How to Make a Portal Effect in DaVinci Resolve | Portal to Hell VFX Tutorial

But even with the magnificent new Magic Mask 2.0 and DaVinci Resolve, which we'll dive into later,
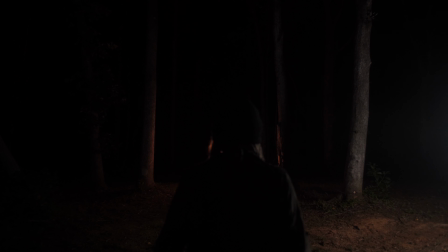[4:16]
I found that I just wasn't able to get a clean enough looking shot of my silhouette in the dark of the woods. So I eventually had to move everything indoors and film this on a green screen.
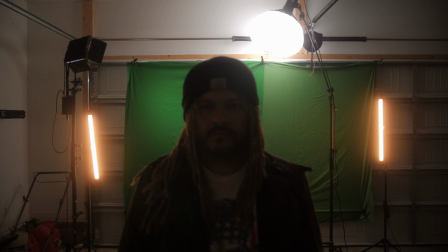[4:30]
Now, I did grab a clean plate while I was in the woods of the
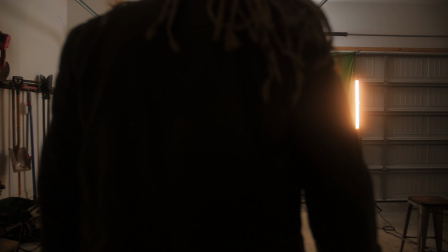[4:35]
NANLITE Pavo tubes flashing their fire effect on the surrounding trees, and I used them to create sort of the source point,
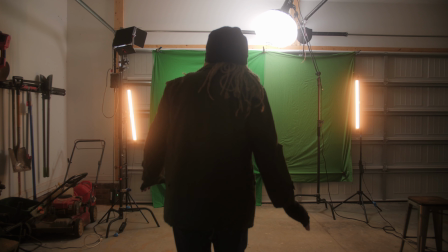[4:44]
if you will, for the portal where it was shining light on the ground and all that stuff. And then later on, I, of course, used the Magic Mask to place my captured green screen silhouette of myself walking towards the portal,
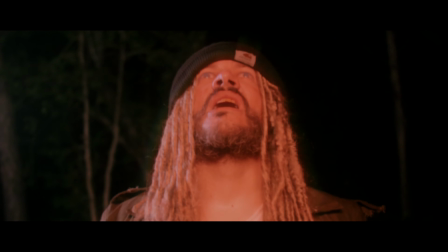[4:57]
and I just laid that over top of my clean plate that I captured in the woods. The Pavo tubes work flawlessly for this kind of stuff.
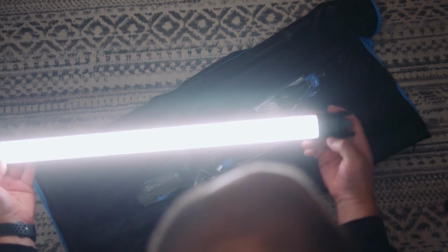[5:05]
Using the NANLITE app, you can just go in and select whatever kind of effect you're looking for,
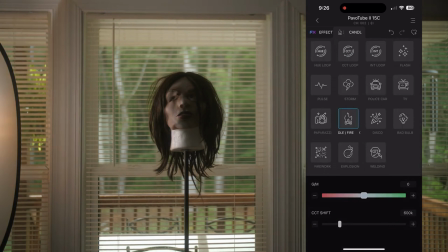[5:11]
whether that's lightning or fire effects or paparazzi camera flashes, whatever it may be.
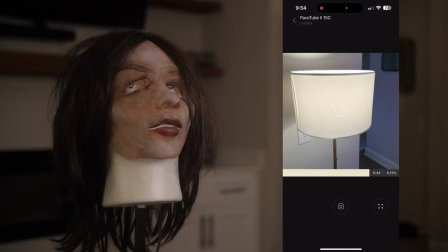[5:16]
You can select that within the app for each individual light, and of course you can adjust the intensity and the warmth or coolness of the colors as well. It's also great being able to change the speed and duration of these effects as well,
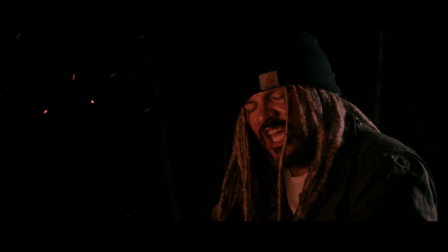[5:30]
so you can change it up when you have things like a campfire, let's say in the beginning of the film,
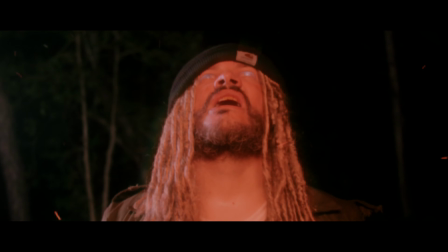[5:35]
and then you want to have the fire mimic more of a actual huge portal to hell, like later in the film.
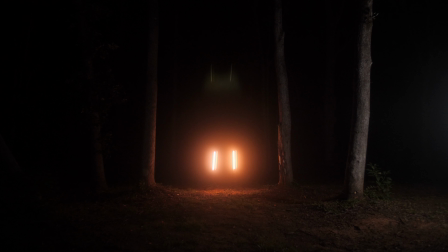[5:42]
Once I had captured what I thought were good shots of the forest area clean plate and my silhouette in the garage on the green screen,
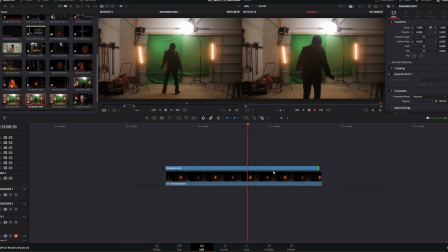[5:50]
I brought those into DaVinci Resolve, and I of course had my clean plate on video track 1, and I placed my silhouette track with the green screen on track 2. I then went into the color tab in DaVinci Resolve and placed a Magic Mask on the green screen node within the color tab.
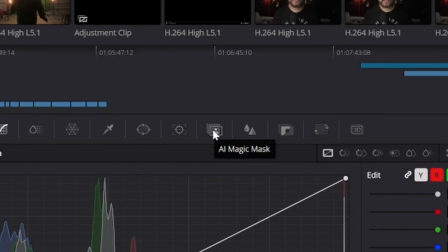[6:10]
If you're not familiar, this is the button that you'll need to click to pull up the AI Magic Mask for whichever video clip you've selected.
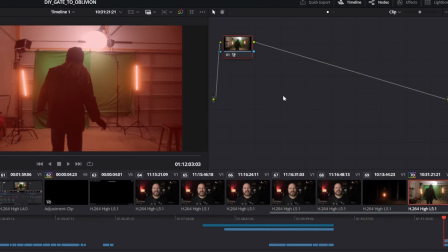[6:17]
And if you're going to be doing compositing like this,
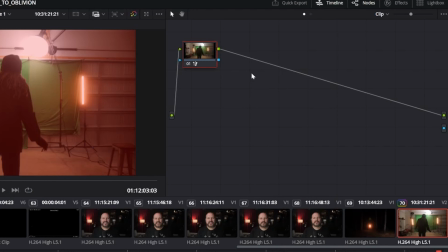[6:20]
you're going to need to create an alpha output by right-clicking up here in this top right window. And then you're going to need to connect this blue box to the alpha output.
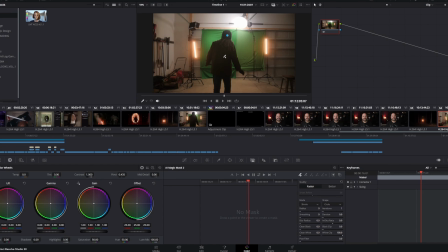[6:32]
With just a few little clicks, you can select your subject, then toggle the mask overlay to see how everything is looking, and then you can just render it from front to back to mask out your subject.
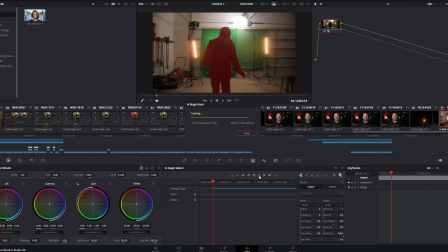[6:45]
Of course, then you can adjust all of the AI mask settings to refine your mask so that it looks the best it possibly can,
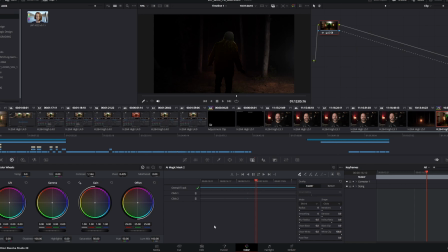[6:54]
getting rid of any harsh edges and blending it overall with the scene. Just be sure to not adjust the Smart Refine slider after you've done your tracking forward and reverse, or you will have to do the tracking again. I think that's the only slider that you can't adjust after the tracking.
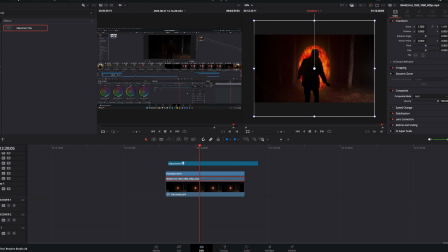[7:12]
You need to do that beforehand. And it also helps when you have your composite done that you overlay some sort of color
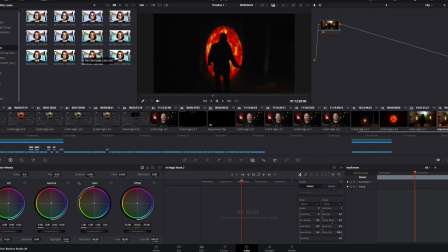[7:18]
grade over top both clips and try to match them as close as possible when it comes to color,
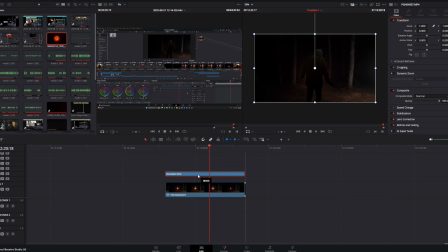[7:23]
temperature, and film grain. I of course needed some sort of fiery portal to act as my portal to hell, and I didn't create this on my own. I just looked up some stock imagery, stock video clips of, like a fire portal, and I placed that in between my two clips to create the effect of the portal to hell.
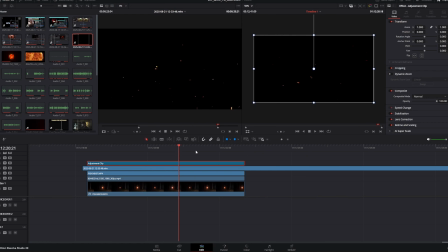[7:43]
I then added an overlay of sparks and embers to create the effect that there was fire flying all around in the air.
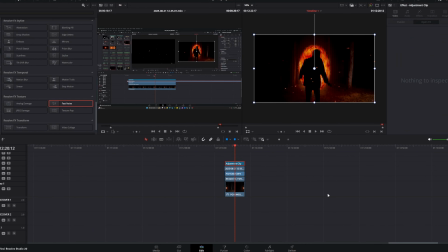[7:50]
And I then used some blur effects like the prism blur and the fast noise heat
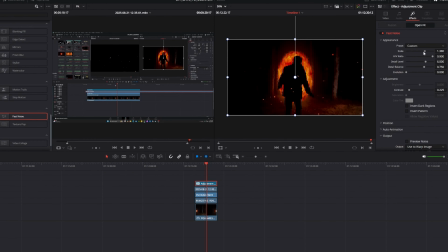[7:55]
wave effect to add some keyframes and create that effect that there was a lot of heat in the area,
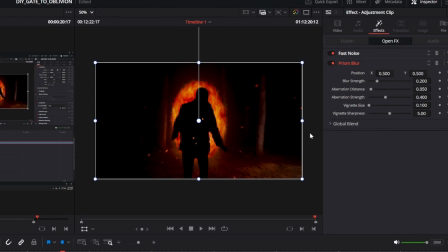[8:01]
warping the image and the surrounding view of our character here as this portal to hell is putting off a huge amount of heat. You want the image to be slightly distorted so it conveys that effect.
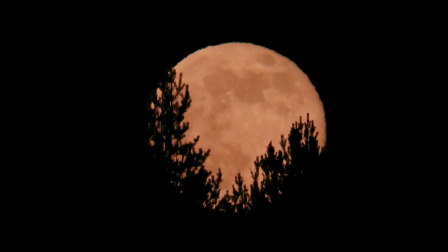[8:14]
Overall, I'd have to say I'm pretty happy with how this turned out.